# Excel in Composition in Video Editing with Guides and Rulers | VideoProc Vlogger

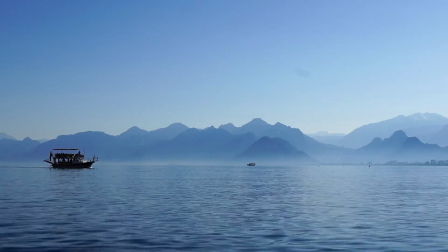A good composition will bring a strong visual appeal to your video.
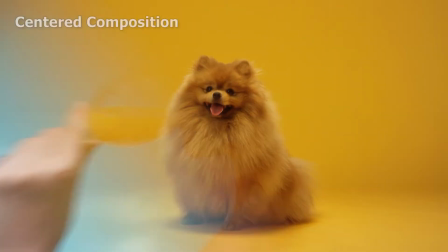The composition modes that we usually go with are the centered composition, the rule of the thirds,
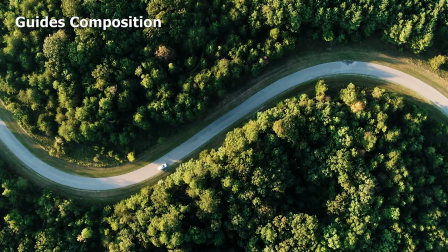symmetrical composition, guides composition, and the golden section.
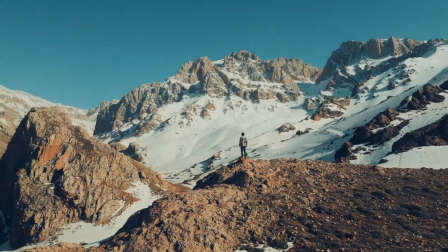This image layout could better direct the viewer's attention and also demonstrate the relationship between each element in the picture.
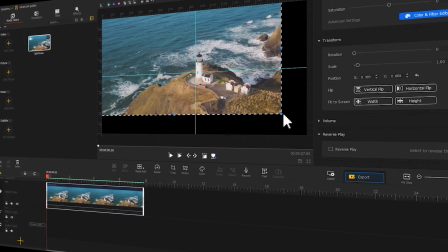Well, today in this video, I will show you how to use the guides to create two different compositions,
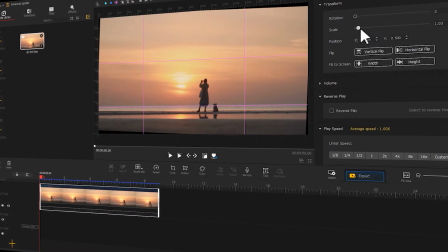centered composition and the rule of the thirds. So if you're interested in this, keep watching.
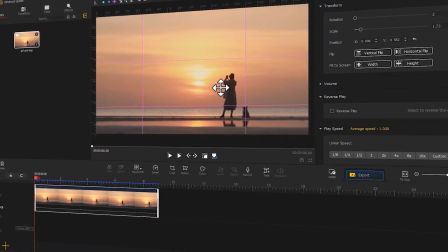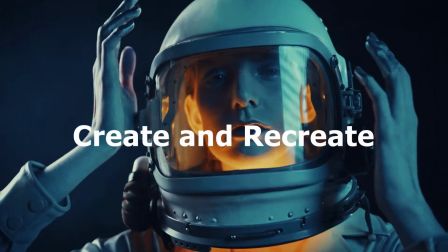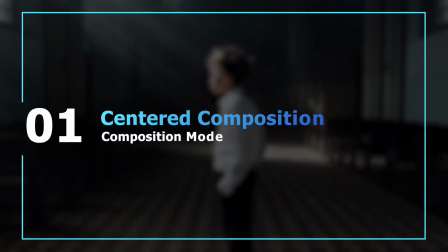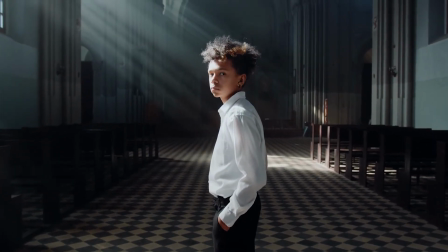Centered composition is a very basic way to do the image composition.
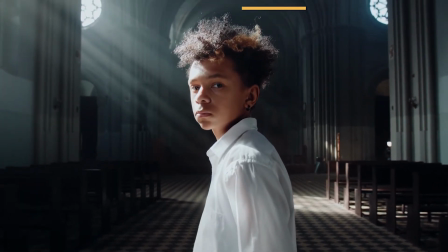It is characterized by placing the subject in the center of the image to highlight the subject more clearly. The audience's attention could be then focused on the center of the image frame.
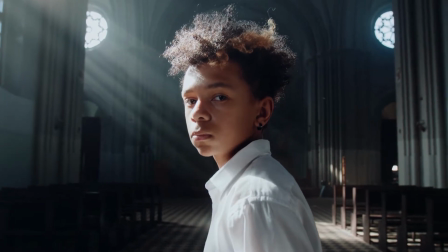If you want to achieve this effect while in the post-production editing, then free download VideoProc Vlogger.
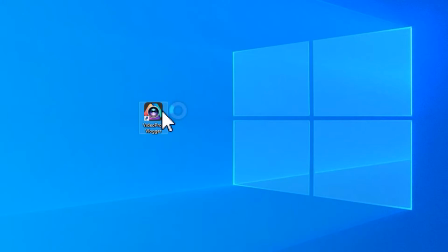Launch it. Create a new project.
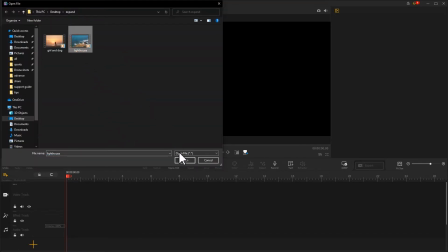Import the footage you prepare into the software. Drag it into the video track.
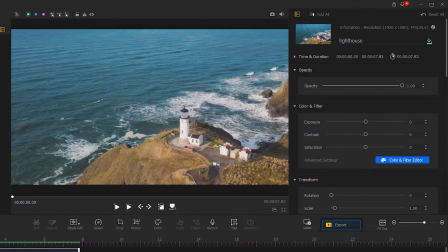Now let's take a look at this image scene in the preview window.
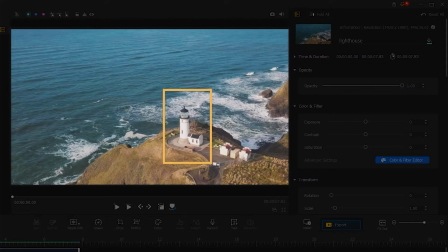The lighthouse is supposed to be the main subject in the frame, but now it is positioned to the lower right.
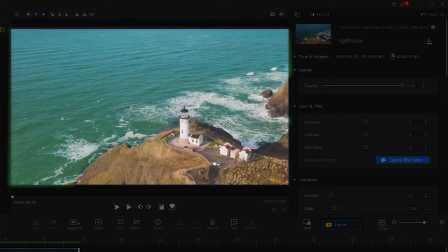And the sea is taking too much space in the picture, which makes the whole picture look a little bit out of balance.
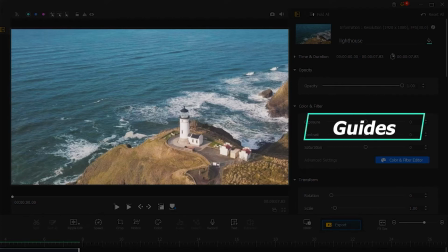Now let's use the guides to locate the center of the screen and do some restructuring.
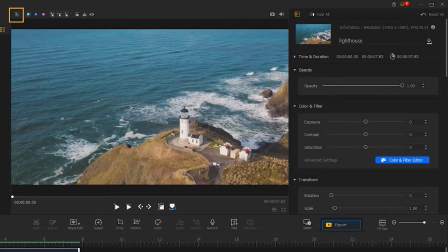Find the show rulers here in the far left. Click on it to activate the ruler.
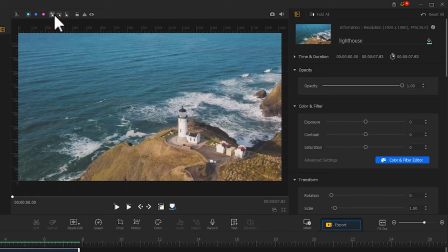Select the cyan color. Click add crisscross guide. Move the mouse toward the middle of the canvas. At this point, you can see that the guides are automatically attached to the center. Click again to complete the drawing. Here we find the center point.
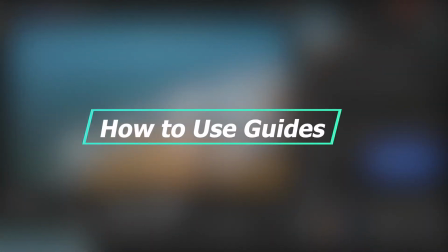Well, the tutorial about how to use the guides is now available in this channel, and I will put a link in the screen.
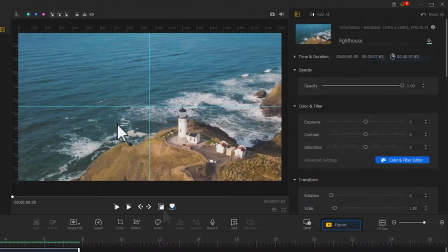So check that out if you want to learn more. Now we use the Show or Hide Layout Rectangle tool.
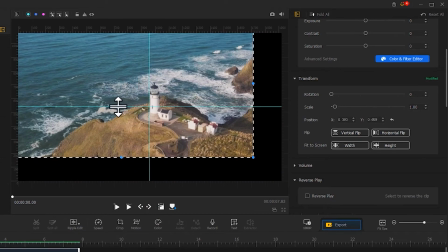Adjust the size and the position of the screen, and get a lighthouse approximately to the center point.
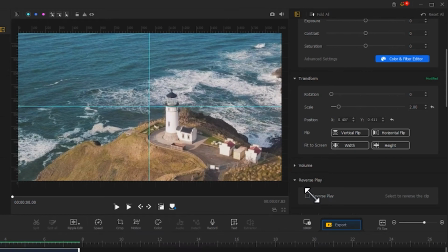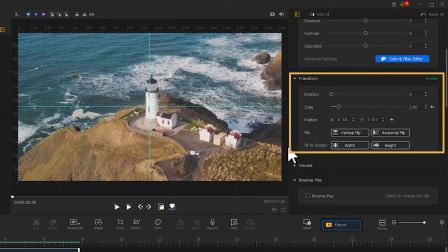Then go to Inspector and find the Transform. Adjust the parameters of position.
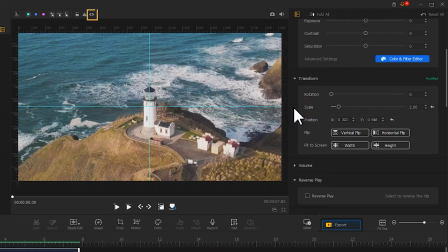After the adjustment, find the eye icon here. Click it to turn off the guides. Now let's take a look at the comparison after adjusting.
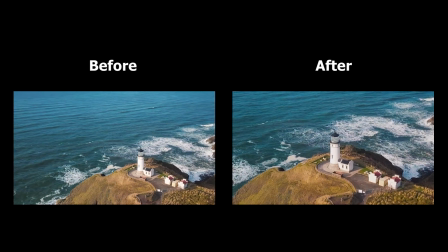Isn't it more balanced and coordinated?
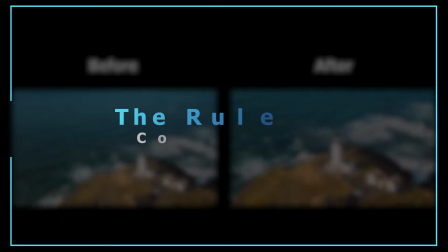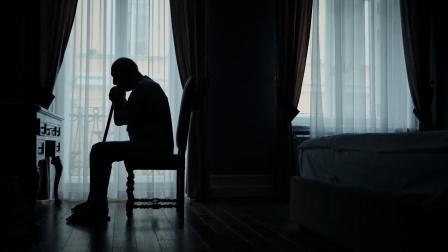This mode is also a very common method when it comes to composition. The highlight of this method is to divide a picture with two vertical lines and two horizontal lines,
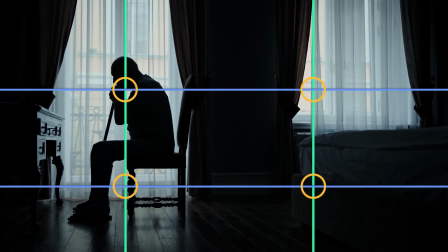which results in four intersection points. And we put an important part of the picture in one of the four intersections.
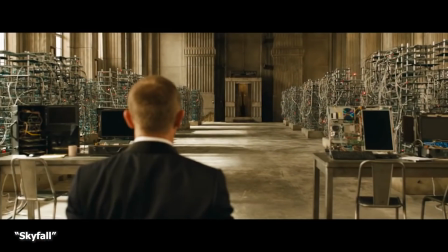Such method is widely seen in movies.
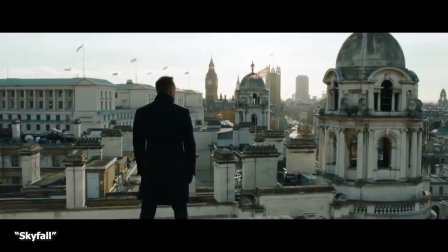Compared to the standard centered composition, this can add more fun and give more variety.